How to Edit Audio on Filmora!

So in this video, we're going to show you how important audio and how you edit that audio is in your videos.
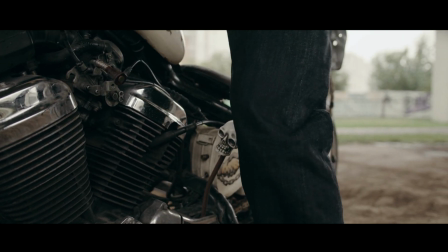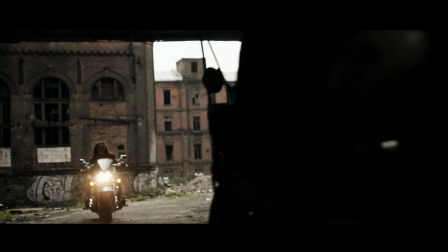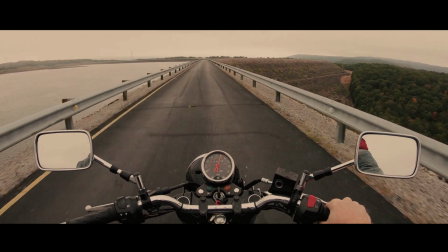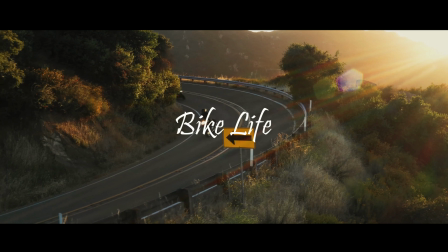Welcome back to the Filmstock YouTube channel. We are Chris and Christina, and we're here to help you make better videos and empower your inner video creator. Before we get started, don't forget to subscribe down below so you don't miss out on any future video tips. So let's say you want to make a short video. Downloading some stock footage or recording your own footage is one part of the process. And the other part is audio, and this involves music, sound effects, or even a voiceover if necessary. So as you've seen from that little sequence at the start of the video, I quite like old motorbikes, and I wanted to put a little sequence together and use audio and edit it in certain ways that help create a better sequence. So let's jump into Filmora 11, and I'll show you just how you can do the same.
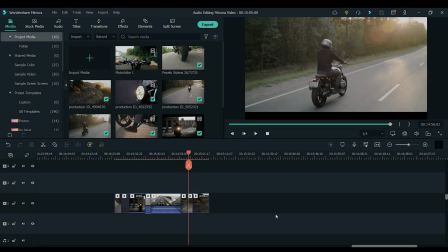So just before we get into this one, you will obviously need to download Filmora 11.
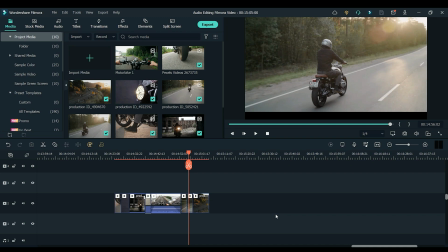The link for that will be in the description below. Okay, so I've got all my clips laid out on the timeline in a rough order.
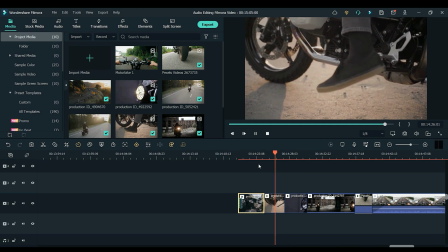Now I need to find myself some music. You can find music for your videos by simply clicking on the audio tab up at the top here.
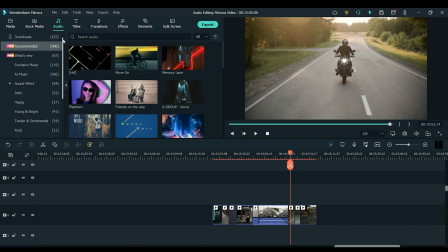Then you can narrow down your search by picking a genre of music on the left hand side.
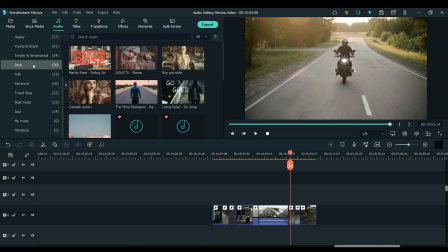I wanted something with a grungy rock sound to it for this one. So I clicked on the rock tab, searched through the songs, and found one that I thought would work.
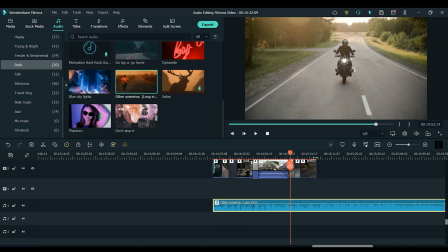When I have my music on the timeline, it's always a good idea to lower the music a little, as it can often be too loud if you just leave it as is.
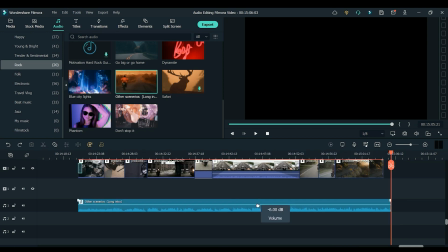I normally set the music to around minus 10 or minus 15 dB, which normally works pretty well.
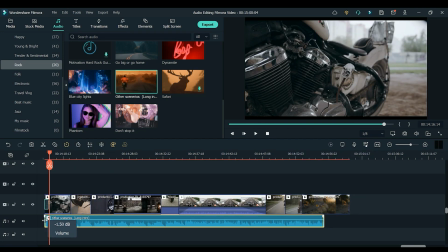I then cut my clips to fit the music, which really helps make things flow a lot better as you watch the video.
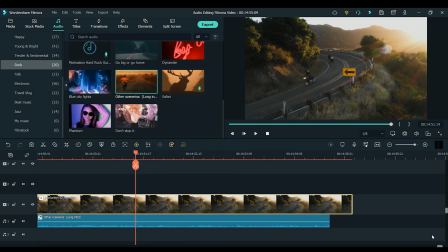Another thing I often do is fade the music out at the end of a sequence, and I did that once again with this sequence.
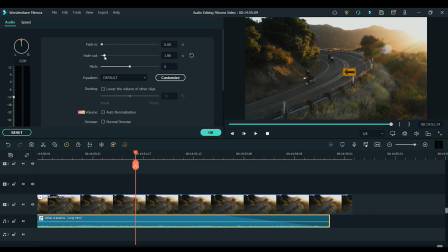This can be done by double clicking on the music and then increasing the fade out value, which will decide how long the music fades out for at the end. So when you're trying to make a good video sequence, it's all about blending things together. So from your video clips to the music and the sound effects and anything else that you might have going on. So if you can learn to do this well, then you'll be well on your way to creating great videos.
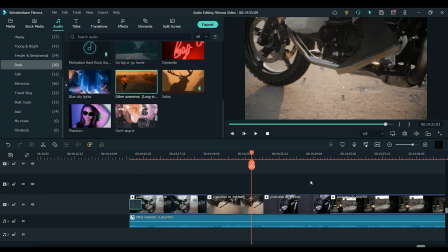The next thing I did was add some sound effects. I wanted to add a sound effect to make it sound like the motorbike was just starting up.
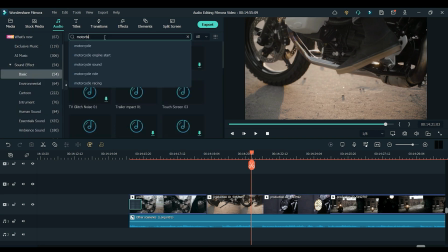I clicked on the audio tab, and this time I chose sound effects. After a little bit of searching, I found a motorbike sound and placed it under the clip.
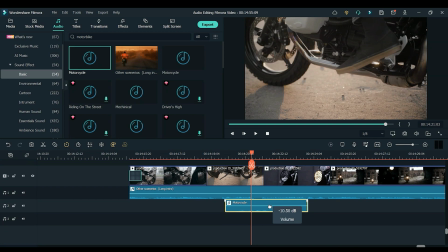I adjusted the volume so it wasn't too overpowering and then faded the audio in and out just to tie things together a little better. This is something you should almost always do with sound effects because you want them to be quite subtle so it isn't totally obvious that it's a sound effect.
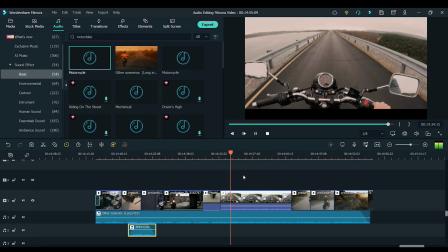On one of the clips where the person is driving the motorbike, I decided to keep the audio from the original clip and underlay it below the clips on each side so the sound just continues on as if he was driving down the road.
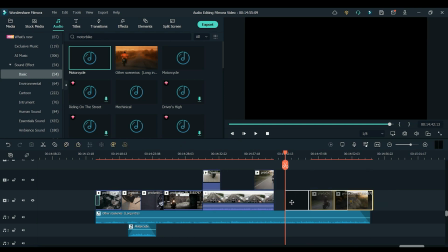Again, this just helps tie those three clips together.
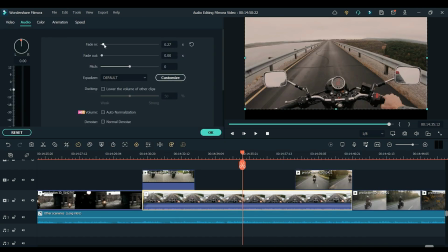I used the fade in and fade out on this once again, and this time I used a wind noise removal option which is in the audio panel.
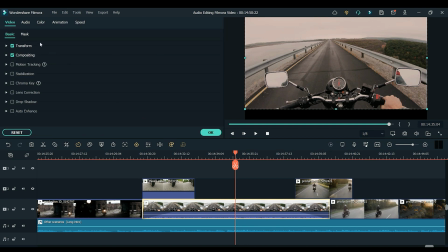So if you double click on the clip and then go to the audio tab, this is where you can find the wind noise removal. This clip had quite a bit of wind noise and it just helped tone it down a little, which made it more usable in the video.